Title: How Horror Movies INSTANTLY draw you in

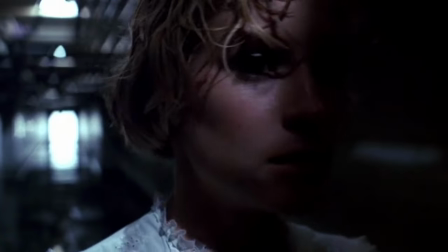It can elicit a stronger emotional response from the audience,
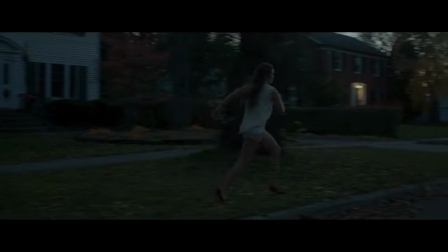the viewer may identify with or feel empathy for characters who traditionally have been perceived as vulnerable and in need of protection.
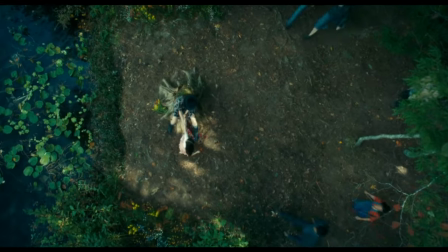It's also saying that no one will be spared.
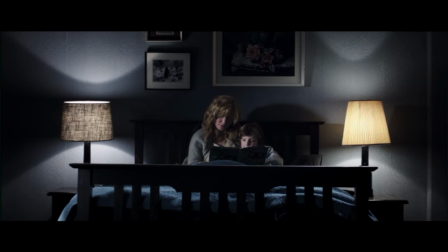The agony of being a mom horror movies or most A24 horror flicks usually don't follow this format.
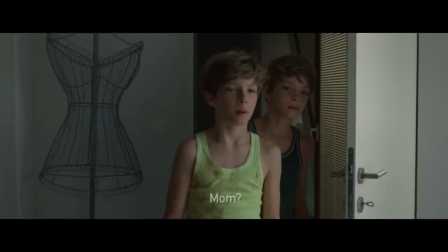They like to unfold as the story goes on.
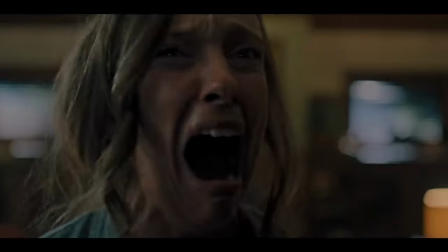In some sense it's more risky, because by the end you have to earn the trust of the audience along the way and if they are unhappy with the reveals bit by bit,
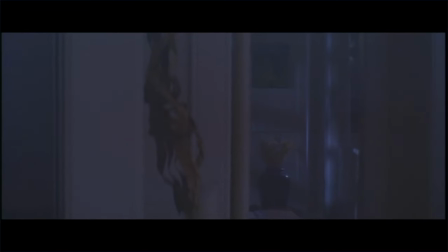some may feel unsatisfied by the experience, while the ones making a stand from the beginning have this hook to rely back on.
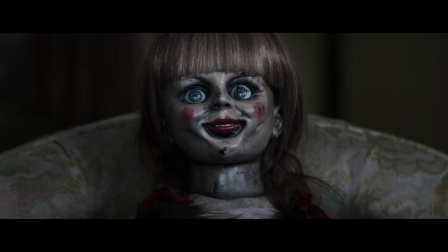In a nutshell, this short movie within a movie approach proves to be an effective method to create suspense,
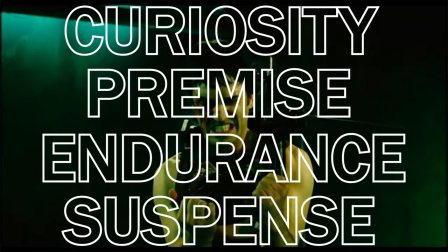curiosity, presenting the premise and testing you if you're able to get along with the subsequent movie.
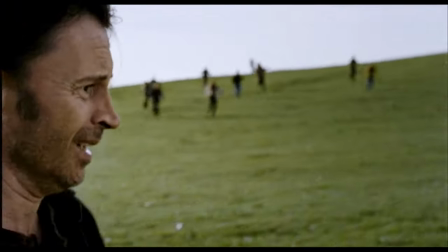Which horror opening do you consider the most gripping or which Which horror short would you recommend?
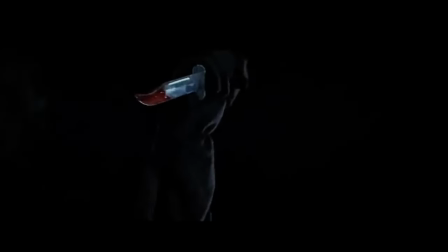Share your thoughts in the comments below. Thanks for watching.